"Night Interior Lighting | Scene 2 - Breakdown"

Now the other light then was sitting behind the door, and this is a Godox R1,
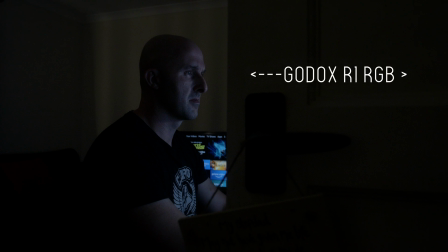[9:15]
and this was providing just enough light off my face. Now even though the monitor light was providing enough light, you had to get pretty close to get the right exposure. So as the camera was coming around the door, the light that you see in,
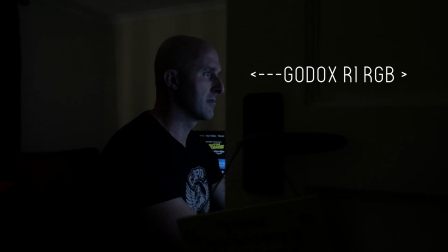[9:31]
which I think was either half stop or a stop under f4, which is I think was coming in at f3 or something, but that was off the Godox R1, and that was being set at 8000 Kelvin for a blue light. Now the camera settings that I used for this was obviously use f4 on the lens. It was 4000 Kelvin on the actual white balance, and the reason for this is that the tube lights were 4000. They are a warm white. Now I didn't want to go for the overall blue image, because sometimes it, the moon's reflective, it's not blue, it's just that we use blue a lot to simulate the look of the night,
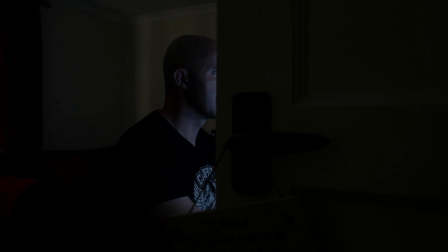[10:16]
but I didn't want to go for that. Unfortunately, the YN is 5600, so by setting that to 4000, obviously I'm still gonna get some of that blue cast in the light, which is fine,
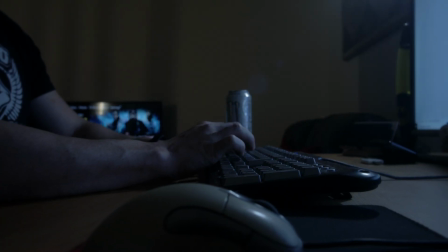[10:30]
but I'll explain how I control the white balance for the computer screen later on,
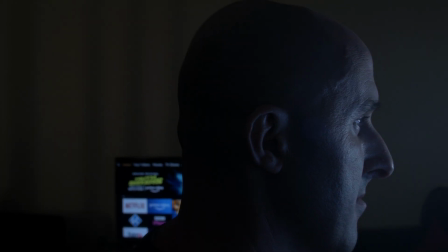[10:36]
and that was done in DaVinci Resolve. So that is essentially the wide shot setup. Now the only thing that I did do, now the YN is obviously on the table, and that is being diffused, and a couple of days ago I wanted to make diffusion that wasn't flat. So basically I was doing a daytime scene, and one of the things I was trying to replicate was the natural fall off using one light around the room. And what I was noticing is where the window is, you get a nice dark just by the corner of the window. It's nice and dark, and then it gradually gets better, lighter. And one of the challenges I was finding with using a single light was controlling that and it not being quite so linear. So with a normal diffusion, it's quite square and you get a flat fall off. But what I wanted was a nice curved. So what I went and done is I created, well, I didn't create, but I got some PVC piping. I've got some cable, and then I run the cable through the PVC piping, and using two calipers, I then pulled this tight together so that it formed an arc. And on that then I put the diffusion on, so that one key light now is being cast all around the room. And what I've done is that on the side closest to me where I was sitting, I put some negative black duvetine on that one side. So on the left side, we get a nice fill that is naturally arcing around the room. And then where I'm sitting in the wide shot, you've got the actual black duvetine. Now that changed, that didn't change, that stayed there.
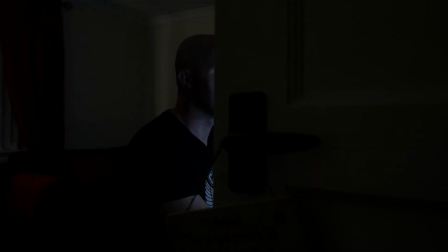[12:28]
But what that did was that when I was facing the computer, you had the natural light, the light coming in from the actual window of the wall. So you've got the light there.
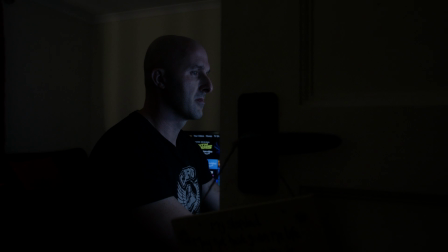[12:39]
Then you had the contrast at the back of my head, which was providing a nice dark contrast. And then on my face, then you had the light that was coming from the R1. So it was just being peppered with, I've been watching the one in DP, peppered with the little bits of light.
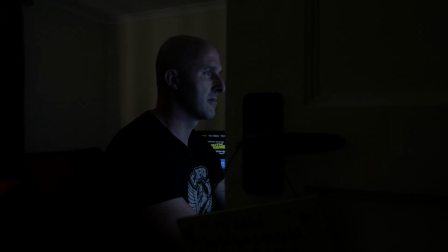[12:57]
So you got splashes of dark light going through the image, and that's what I was trying to achieve. So that was essentially the wide shot, and that set the tone for the image.